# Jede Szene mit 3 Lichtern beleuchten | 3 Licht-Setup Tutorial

Es kann ein sehr schöner Effekt sein, wenn hinter der Person auch ein bisschen Raum ist. Man muss ein bisschen üben. Man könnte auch außer den drei Lichtern vielleicht noch das Raumlicht sonst gebrauchen. Da muss man vielleicht mit dem Shutter Speed ein bisschen schauen, damit das nicht flimmert oder so. Aber das ist meine Art, wie ich diese Szene mit drei Lichtern beleuchtet habe.
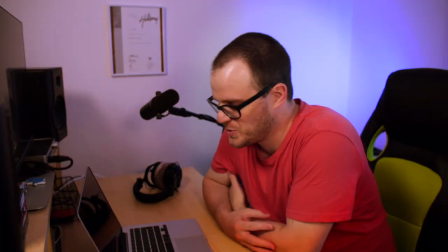12:36 Und jetzt gehen wir ins Büro. Das dritte Set ist typisch für YouTuber, Content Creators, Gamers.
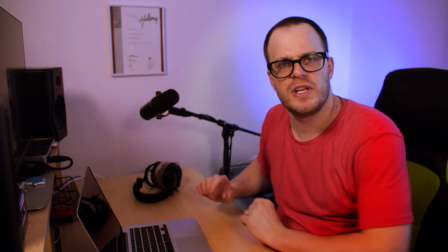12:44 Man sitzt am Computer, man zeigt so ein bisschen, was man für Gear hat, vielleicht sogar noch ein Zertifikat vom College an der Wand
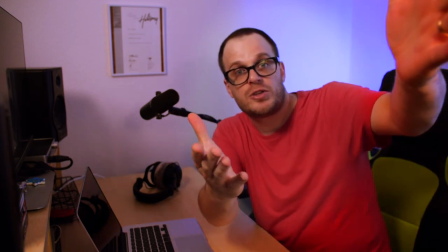12:52 und man will zu den Leuten sprechen, aber man will auch am Computer arbeiten können.
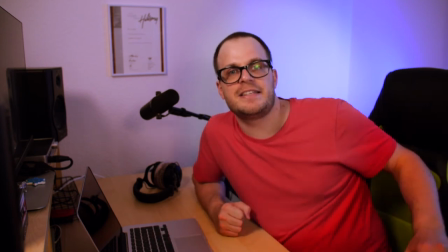12:59 Auch dieses Set habe ich mit den drei Lichtern von Dedo Lights beleuchtet und ich zeige dir, wie.
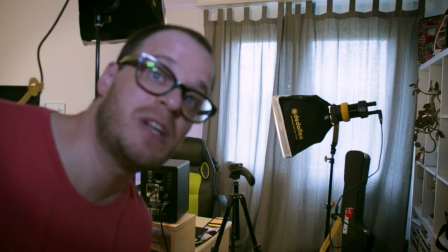13:05 In einem kleinen Büro zu filmen ist nicht wirklich praktisch.
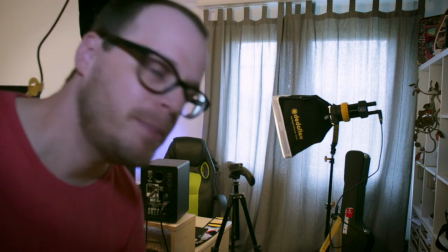13:10 Ein permanentes Setup mit diesen Lichtern hier zu machen,
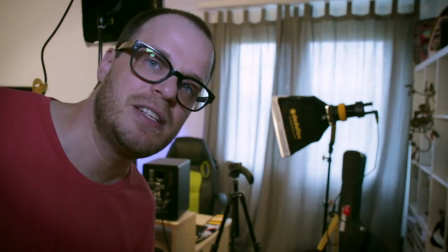13:14 wäre auch nicht so ganz einfach, auf jeden Fall nicht, wenn man sich auch noch durch das Zimmer bewegen möchte.
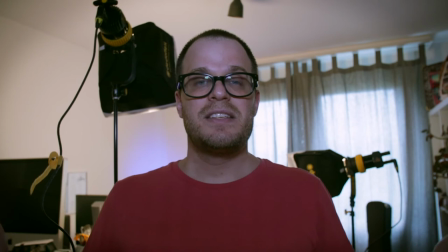13:21 Keylight und Fill-Light sind hier so ein bisschen ein und dasselbe. Beide erfüllen so ein bisschen denselben Job und es ist nicht mehr einfach ein Hauptlicht und ein zusätzliches Licht.
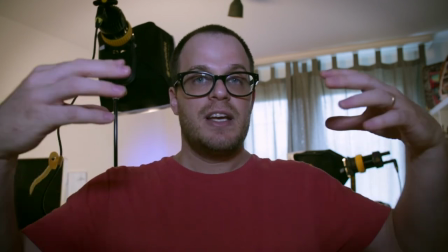13:34 Was ich möchte ist, dass ich am Computer gut ausgeleuchtet bin
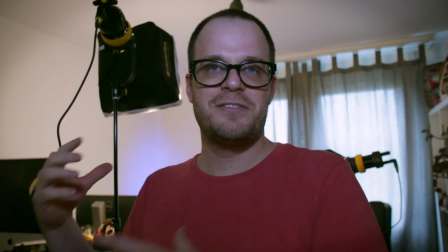13:39 und dass die Schatten an der Wand verschwinden und das Ganze irgendwie cool aussieht.
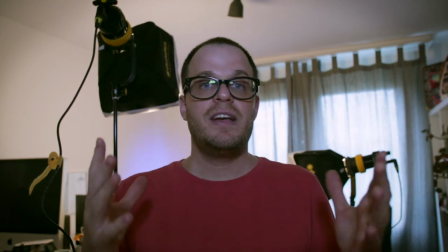13:45 Ich komme bei dieser Aufnahme davon weg, auf Naturtöne zu fest zu achten.
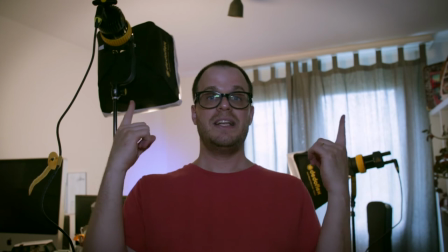13:50 Ich möchte, dass das cool wirkt, dass es auch ein bisschen Farbe hat. Beide Lichter immer noch mit Softboxen, damit das Licht nicht zu harsch ist.
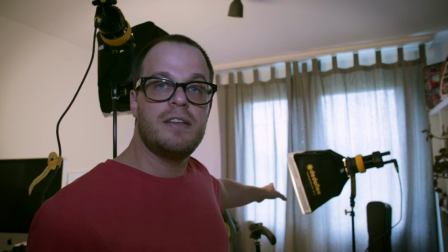13:58 Besonders dieses Licht hier, das wirklich sehr, sehr nah an der Person, die da sitzt, also an mir dran ist.
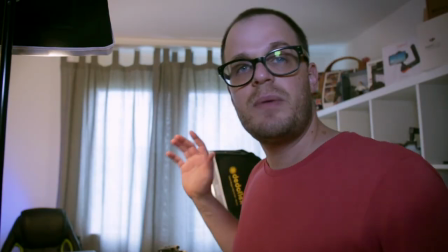14:05 Ich habe mich entschieden, das Licht von dem Fenster möglichst zu eliminieren,
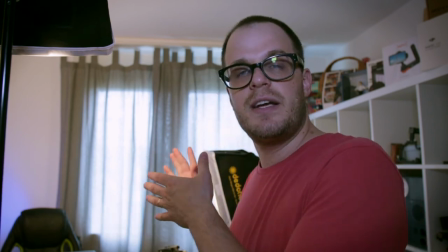14:10 auch gar nicht in das Fenster hinein zu filmen, den Vorhang zuzumachen.
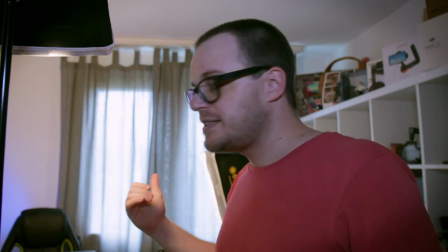14:14 Es wird sich immer noch ein bisschen verändern, wenn die Sonne nach unten geht, aber das sollten unsere Lichter auch ein bisschen kompensieren.
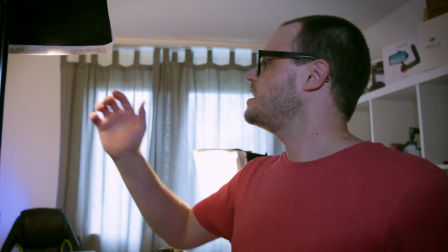14:22 Beide Leuchten sind jetzt ganz warmes Licht, also dass wir wirklich so ein gelbes Bild haben und dann
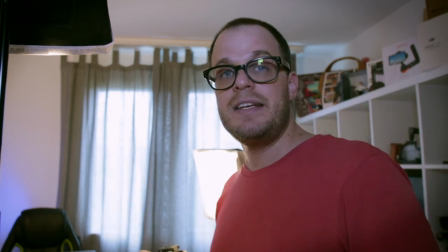14:30 kontere ich das ein bisschen mit dem dritten Licht, indem ich etwas Blau ins Bild hineinwerfe.
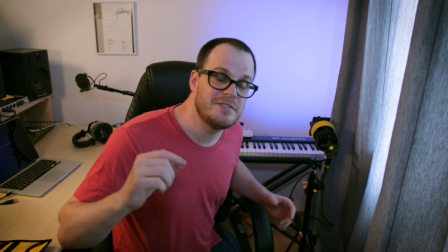14:37 Bei diesem dritten Licht könnt ihr sehen, warum das definitiv nicht als permanentes Setup dienen könnte.
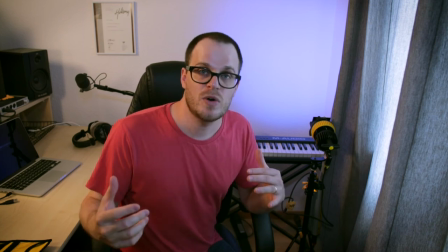14:44 Aber um das aufzustellen und wieder wegzuräumen, ist es eigentlich gut möglich.
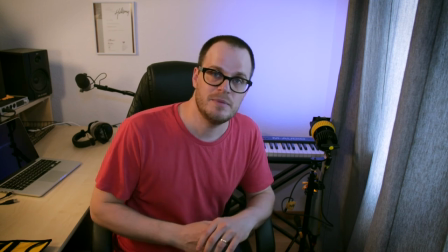14:50 Man könnte auch die Punkte vielleicht ein bisschen markieren, damit man weiß, wo das Licht immer zu hinkommt.
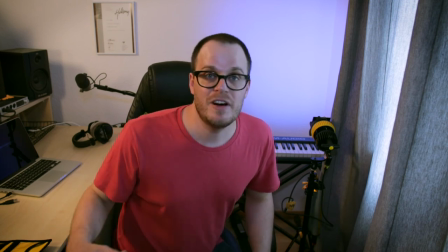14:55 Ich habe ein Kleinkind und ich kann auf jeden Fall nicht all diese Kabel und Sachen hier rumliegen haben.
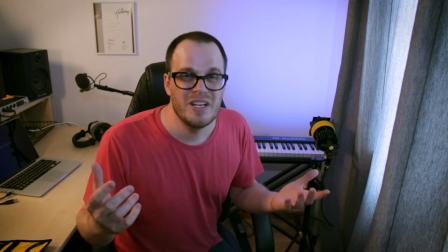15:01 Deshalb ein mobiles Set hilft auch hier.
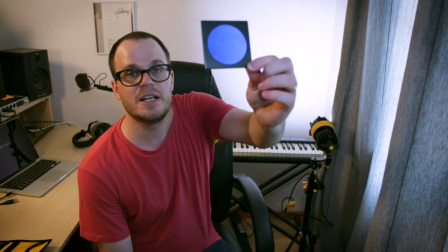15:04 Das blaue Licht erzeuge ich hier mit dem dritten Licht und diesem kleinen Farbfilter, der auch in der Box drin ist.
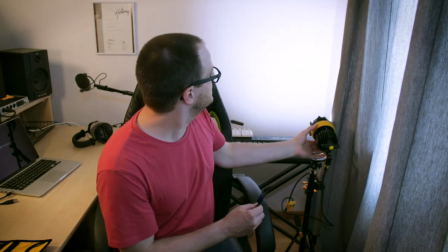15:12 Ich stelle das Licht auf sehr weich ein, also so weich wie es geht.
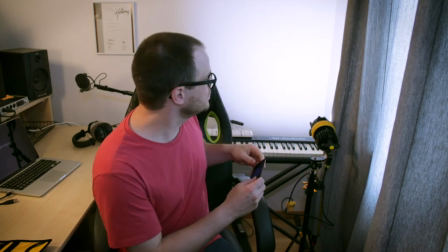15:18 Ich dimme es so, dass es keine Konturen mehr hat und lege
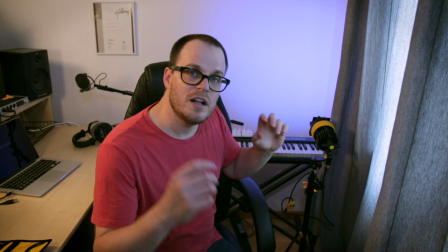15:24 die blaue Farbe hier ein, als guter Kontrast zum Gelb,
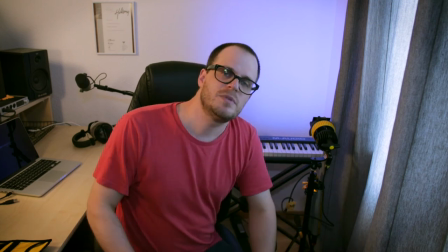15:28 damit da ein bisschen Farbe ins Spiel kommt, damit es modern und cool wirken kann,
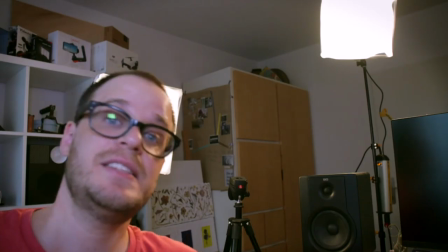15:34 wie man halt gerne so wirken würde. Das hier wäre die Perspektive der Person, die gefilmt wird.
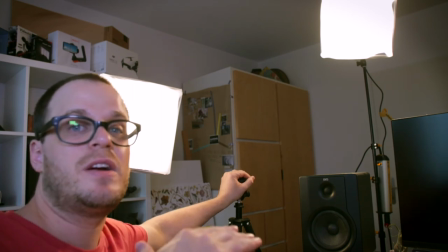15:39 Die Kamera sitzt hier ein bisschen über der Kopfhöhe, damit sie so ein bisschen von oben nach unten filmt,
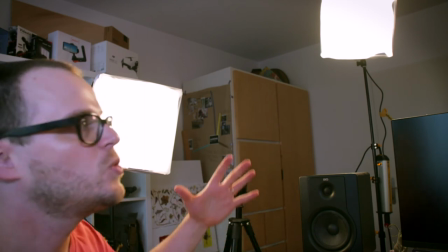15:46 damit man dann mit den Lichtern, die auch von oben nach unten, die noch höher platziert sind,
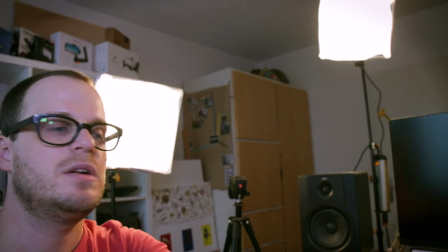15:51 die Schatten gut eliminieren kann, damit man die hinter dem Piano und dem Schreibtisch und überall nicht wirklich sieht.
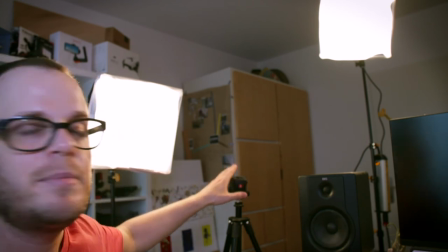15:57 Das eine Licht ist gleich neben der Kamera platziert, damit das Gesicht gut beleuchtet ist.
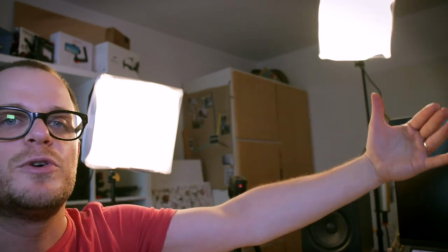16:04 Das andere Licht in einem Winkel, damit die Schatten vom ersten Licht eliminiert werden und die Schatten von diesem Licht werden vom
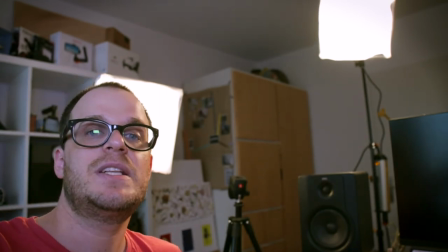16:13 zweiten Licht und dem dritten Licht mit diesem blauen Filter dann eliminiert.
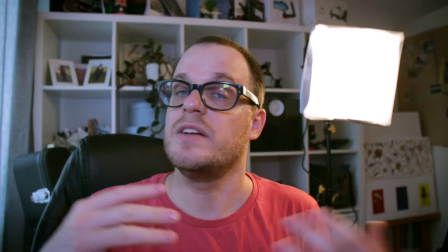16:17 Wenn du weiteres Licht, kleine Lampen oder irgendwas hast, die du vielleicht sogar farbig machen kannst, dann ist das sehr cool, um solche Effekte zu erzielen.